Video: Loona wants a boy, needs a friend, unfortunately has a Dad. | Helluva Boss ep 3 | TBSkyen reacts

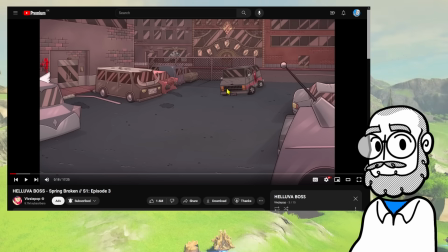I like the detail of, like, the hood of the car swinging up.
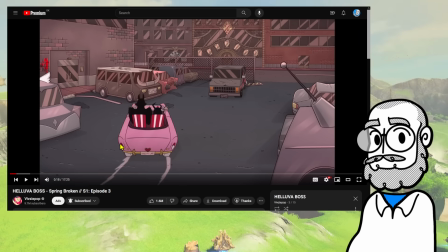And then we have this thing where it's, like, we have, like, what?
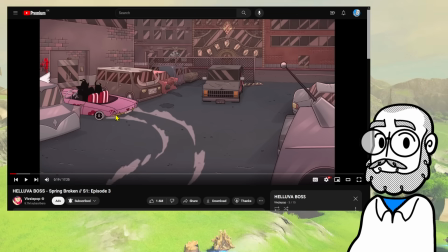1, 2, 3, 4 unique frames of animation for that one, which is about all you need.
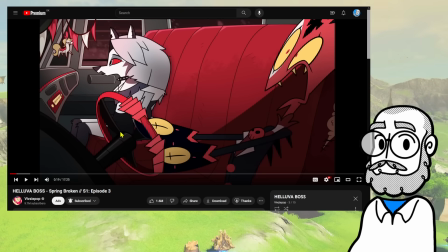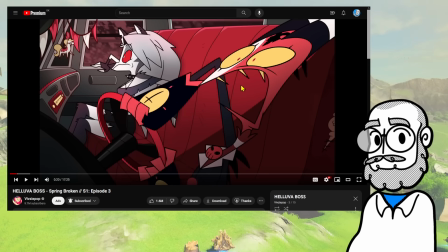That's nicely expressive. I like that.
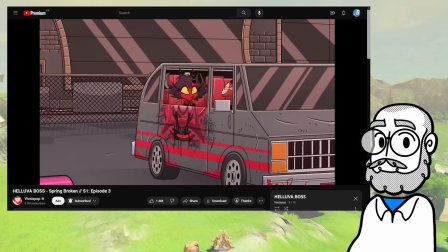Cow, you suck for life, do ya? Listen up, you unoriginal pink tongued up!
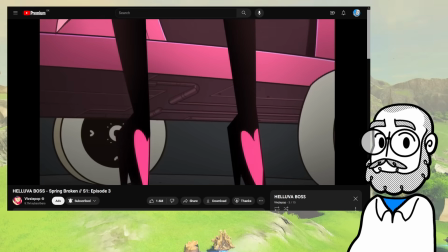You have 3 goddamn seconds to get your tits out of my parking spot!
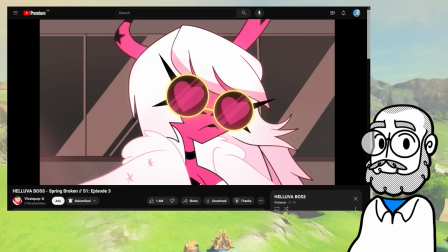Oh, shit! Brassica!
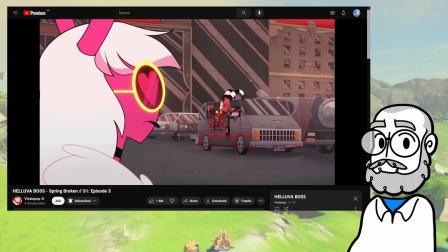Blitzo. I should have known you'd be here. I could smell fish for miles, which is odd because I believe the nearest ocean is three rings down.
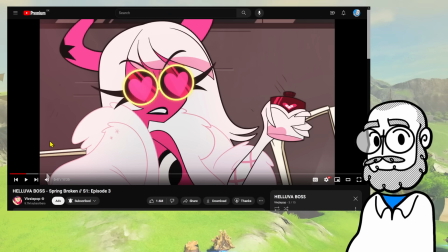Okay. That's a good visual gag. I like that.
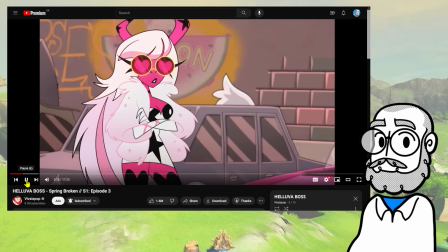I like that.
Blitzo. I should have known you'd be here.
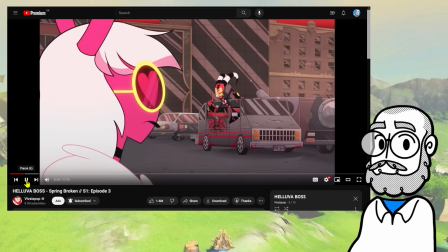I could smell fish for miles, which is odd because I believe the nearest ocean is...
That's good.
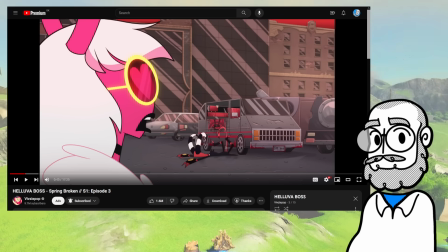I like that. That's a joke with a timing that lands, because like he's going off on a rant to insult her, then he falls over flat on his stupid face like a moron, and then he gets up like it doesn't matter.
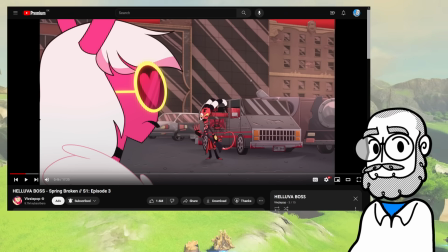Like it's a little double joke where it's like both it subverts the expectation by interrupting him with something stupid in the middle of what he's saying, and then it interrupts the interruption by pretending it didn't happen. Completely smoothly. I quite like that.
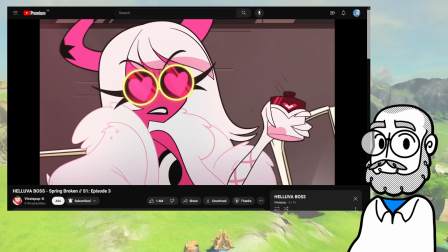That's quite nice.
Things down! And I should have known you'd be here when I heard the Amber alerts.
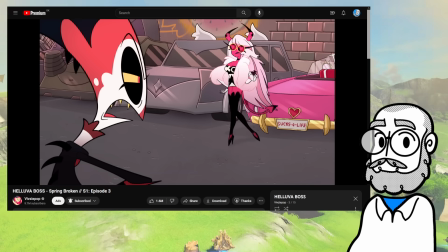Oh yeah? I'm surprised they let your fat ass out of rehab. I can see you're still a drunken whore, clutching onto that Beelzejuice bottle like it's the last cock in hell.
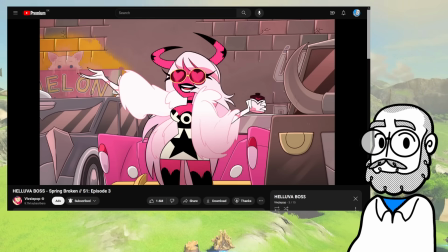They let me out because I'm still famous, and rehab is for sad loser wash-ups.
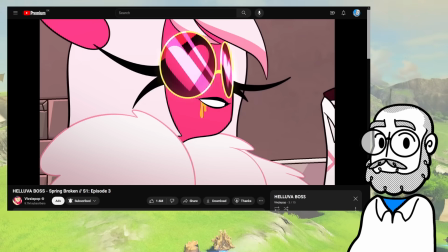So your sister says hi.
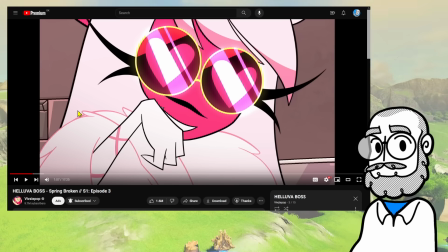Did she fuck his sister? Is that what is that what they're implying here?
Why are you parking here?
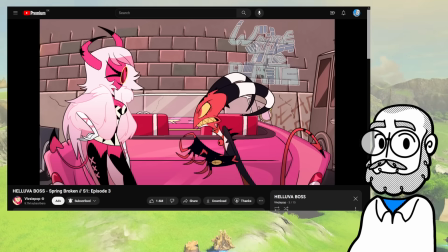This is the only parking spot my company has, so take your tampon race car somewhere else.
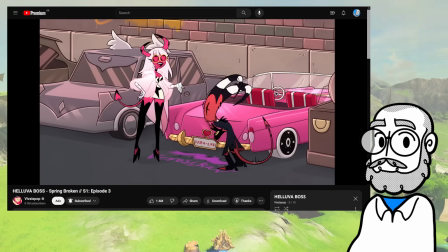Actually, prick, it has my name on it. I'm doing a bit of freelance for one of the infinitely more successful companies in the building.
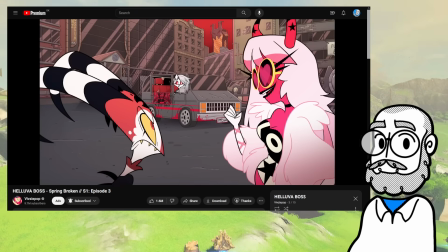No way. And they wanted to have me come in this week to lead their team during spring break. A week?
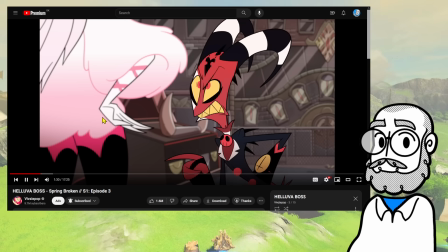No, you are not parking here for a fucking week. Aw, you mad Blitzo?
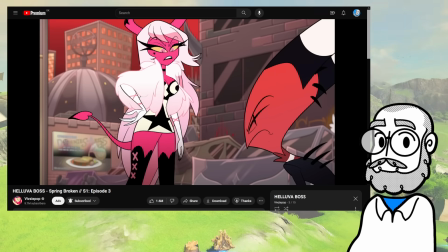You gonna run off, leaving someone else to pay for the hotel room, steal their car,
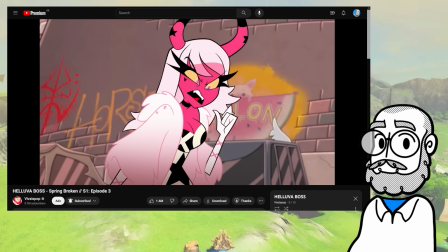and run three rings to wrap and max my credit cards on shitty horse riding lessons?
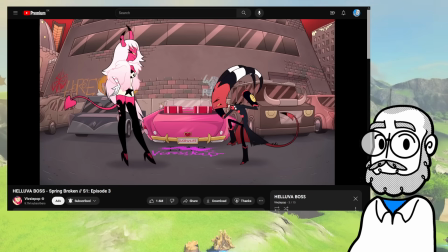God damn it, whore, you will not let that go. Choke on a sandpaper cock.
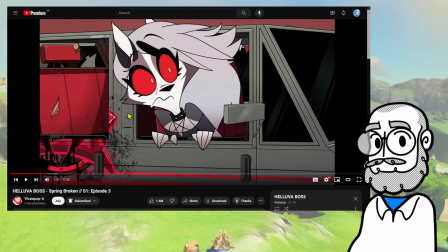Nice little detail of him stomping his foot and getting the horse.
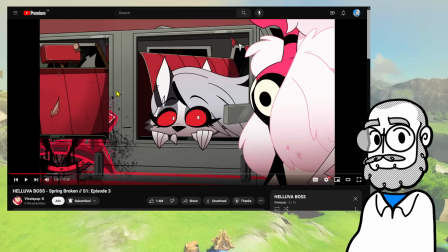Okay, so Loona seems to know who this is.
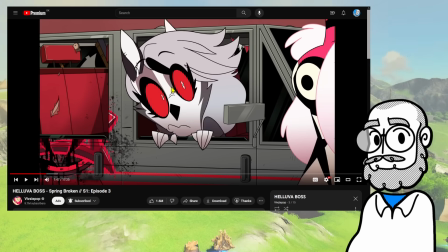I like the expressiveness on her here. Like, there's a certain animal nature to it, like a cat or a dog that's, like, hiding just out of sight.
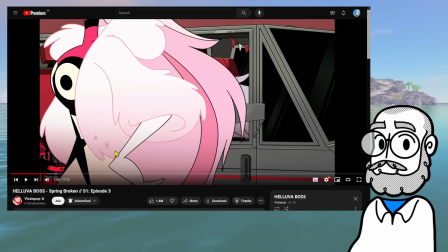Staring at something they're fascinated at. By the way, those little butthole stars, you got pure Powerpuff Girls. That is pure Craig McCracken. Like, that's pure Powerpuff Girls as a design element.
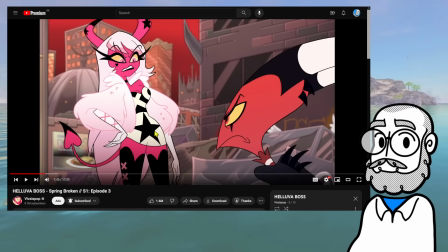By kind of a lot about Verosica here. There's a lot of Craig McCracken in her in general. Like, the way that the fur collar or the fur coat thing is handled.
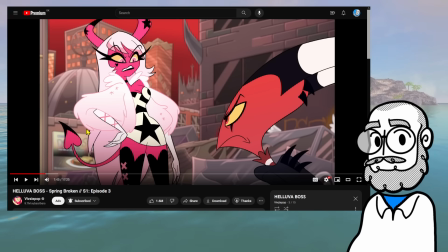And, like, the curves, the way that they fall. There's a lot of Powerpuff Girls in there. Like, of course, there's a lot of Powerpuff Girls in the whole show. But especially in this... In this character design, I feel like I'm seeing more of it than usual. It's a very well-composed design, too. Like, I like the...
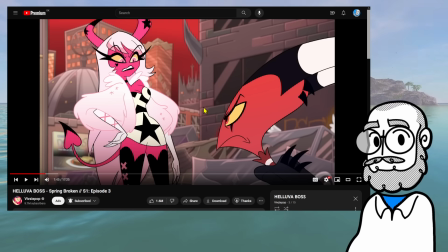Like, because, sort of the Vipsy Pop design style is very busy as a default, right?